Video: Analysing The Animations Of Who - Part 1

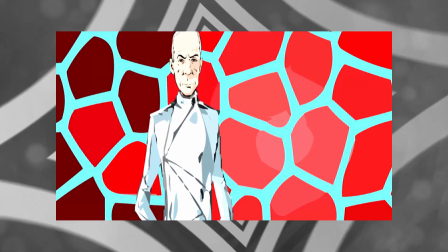248s
Unfortunately though some of the aesthetics have taken a step back. The backgrounds are somehow even worse.
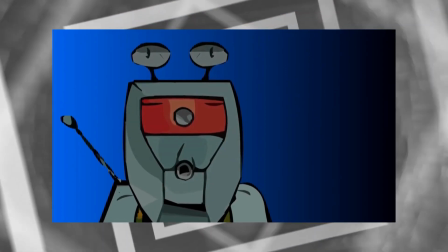254s
They just look kind of sloppily done and sometimes the characters are just superimposed over a tacky background gradient and speaking of the characters some of their artwork
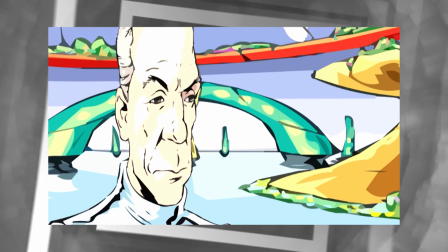262s
looks decent while others just look wrong is there any reason why scagra has such a squashed head and the krags just look terrible i'm sorry they
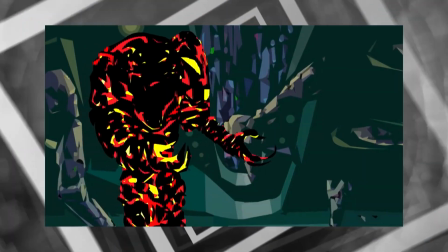271s
do i can get down with the reinvented molten aesthetic of them but you definitely
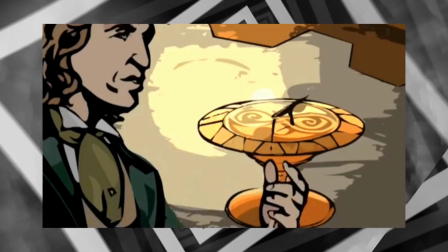276s
need a better budget to decently pull it off at least eight and romana look relatively possible. Well, most of the time. Again, I've never seen this one all the way through either. I'd rather just listen to the full-length CD version of Megan Shada. But as I said, the animation is a slight improvement. It's less a glorified comic book and more PowerPoint presentation and you know, that's something I guess.
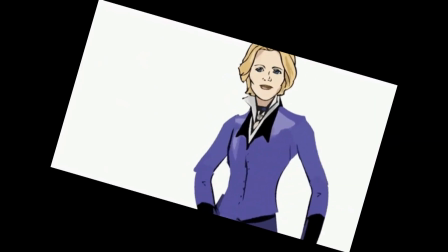300s
And also the Kylie Dance video is the most canon 8th Doctor story, fight me.
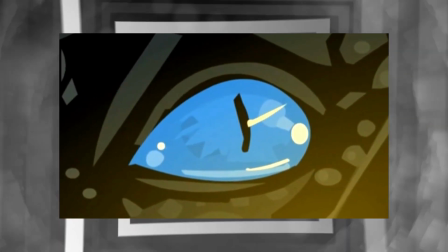307s
One more webcast, and thankfully it's easily the best of them.
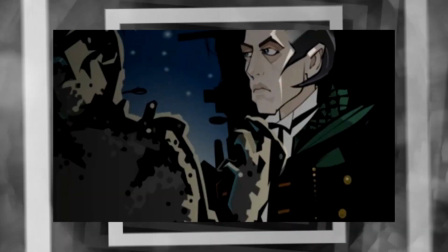311s
Considering this was, for a brief time, intended to be the grand next evolution of Doctor Who,
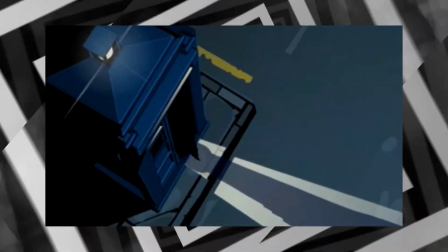316s
before the revival turned up and invalidated it, I imagine that BBC Eye really wanted to make a decent and strong impression this time around.
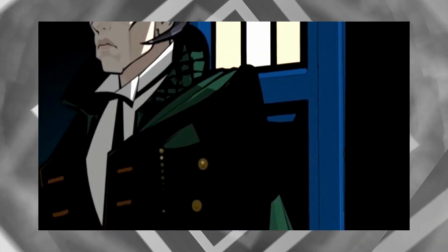323s
Well, by the standards of online 2003 Flash animations anyway. With the assistance of Cosgrove Hall, they gave a scream of the Schalker, with a brand new Doctor at the helm.
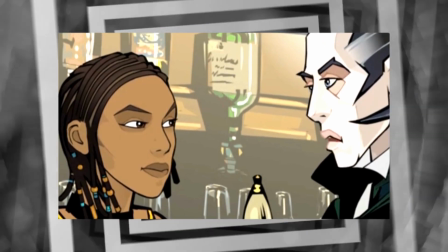333s
And the animation is actually pretty decent? Like, wow, there's actual character movement this time around.
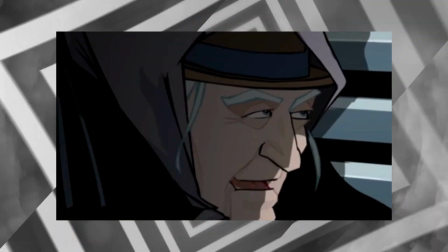341s
They emote and blink and have mouth movements with possible lip syncing and everything.
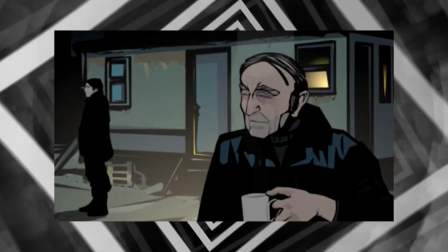345s
By today's standards, it's not particularly groundbreaking, but considering the capabilities of Flash around that time,
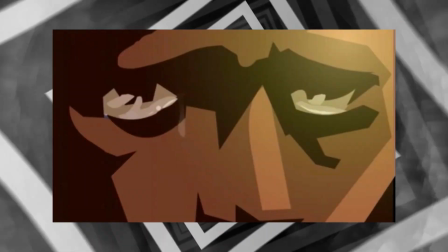351s
as well as the previous efforts, I can definitely cut this some slack.
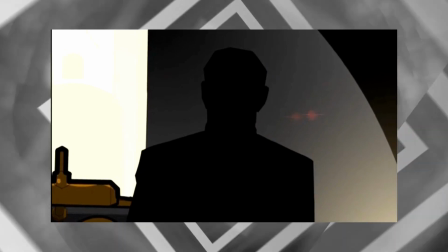355s
They do cut a few corners with silhouettes doubling for characters in some shots, but considering the moody atmosphere of the adventure,
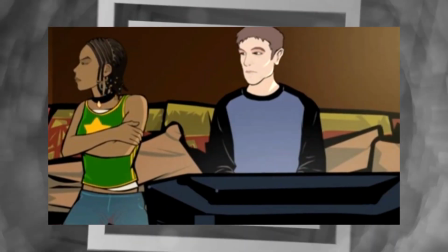362s
it works well and presents a distinctive stylistic choice. The backdrops and visual effects like lens flares aren't much to write home about, but they serve their purpose,
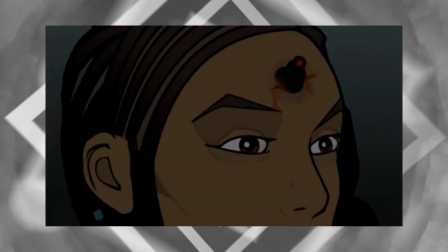369s
and whenever the story has unpleasant moments like the Schalke worms in people's foreheads, the artwork sells it gruesomely well.
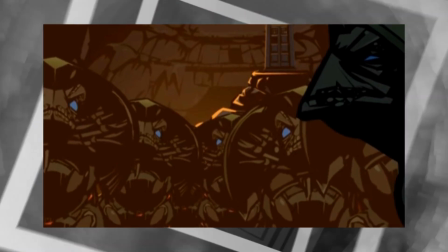376s
The Schalke themselves are well depicted here too. Their designs are pretty cool, and I can imagine a live-action depiction of them.
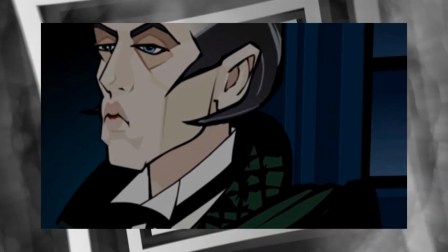382s
Like the prior webcasts, the frame rate is a little choppy, but you know, 2003 Flash animation, what do you expect?
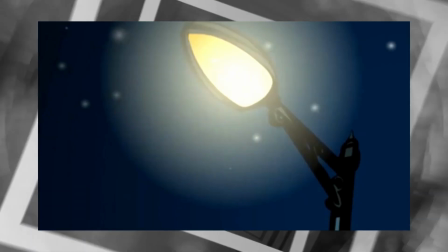389s
At least the scene transitions are much better timed and executed by this point. Yeah, it's not the most ideal animation, but we're certainly heading in the right direction. I give this one a cautious thumbs up.
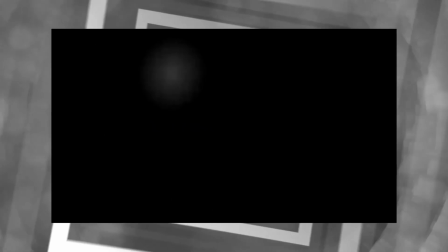403s
So now we hit our first missing episode animation,
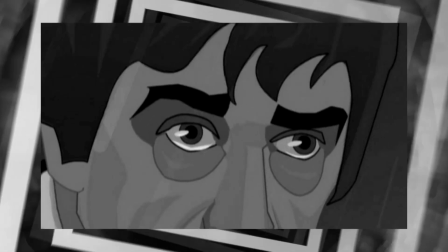406s
with the 2D cartoony aesthetic standing in for the missing visuals of parts 1 and 4 of The Invasion. Cosgrove Hall returned to helm this project, which in 2006 was probably the best move.
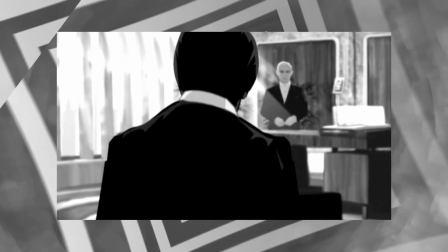418s
They translate their serviceable technique pretty well to the greyscale tone of the Troughton era.
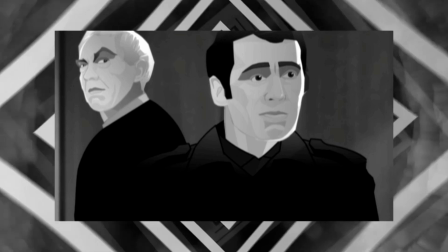424s
One may assume that making an animation for Black and White would cost it some of its eye-catching appeal when you can't rely on vibrant colours,
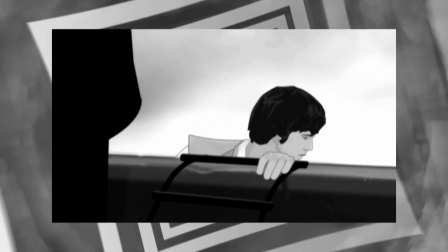430s
but the animation team liven it up with some snappy editing and inventive camera angles that still feel relatively faithful to the filming techniques of the surviving episodes.
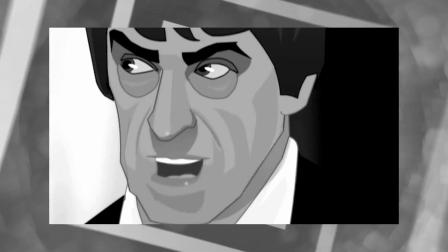440s
The character movements themselves are a bit smoother. The lip-syncing especially is more accurate and articulate to the dialogue,
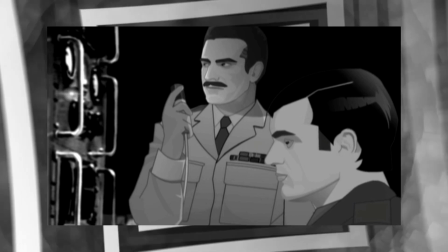446s
and as for the character art, the lining is definitely much cleaner and crisper, which I approve of.
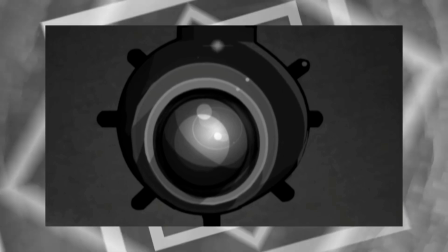451s
The art style also seems a little bit more photorealistic in comparison to Cosgrove's previous work,
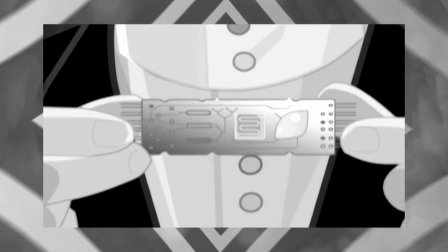457s
probably to make it feel as cohesive to the surviving episodes as possible. The aforementioned silhouette technique is still played here on occasion,
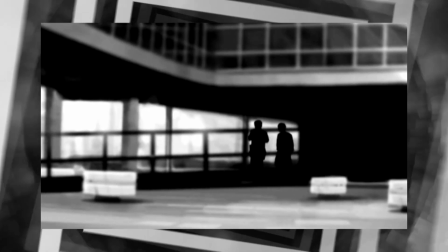464s
but again, that and some of the gloomy environment art works surprisingly well with the conspiratorial tone of the story.
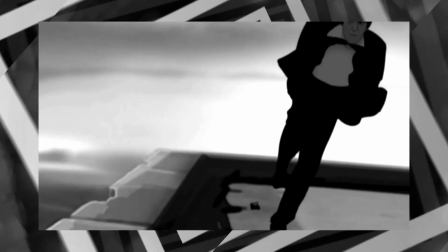471s
There's some great direction in this animation too, and action scenes are represented pretty effectively, especially the helicopter scene. Yeah, this is more like it lads, I definitely give this one a more enthusiastic thumbs up. Cosgrove Hall seemed to be on a roll with these Doctor Who animations, and apparently the BBC agreed, because they then set creatives involved with them to work on an animation for the then current era of the show.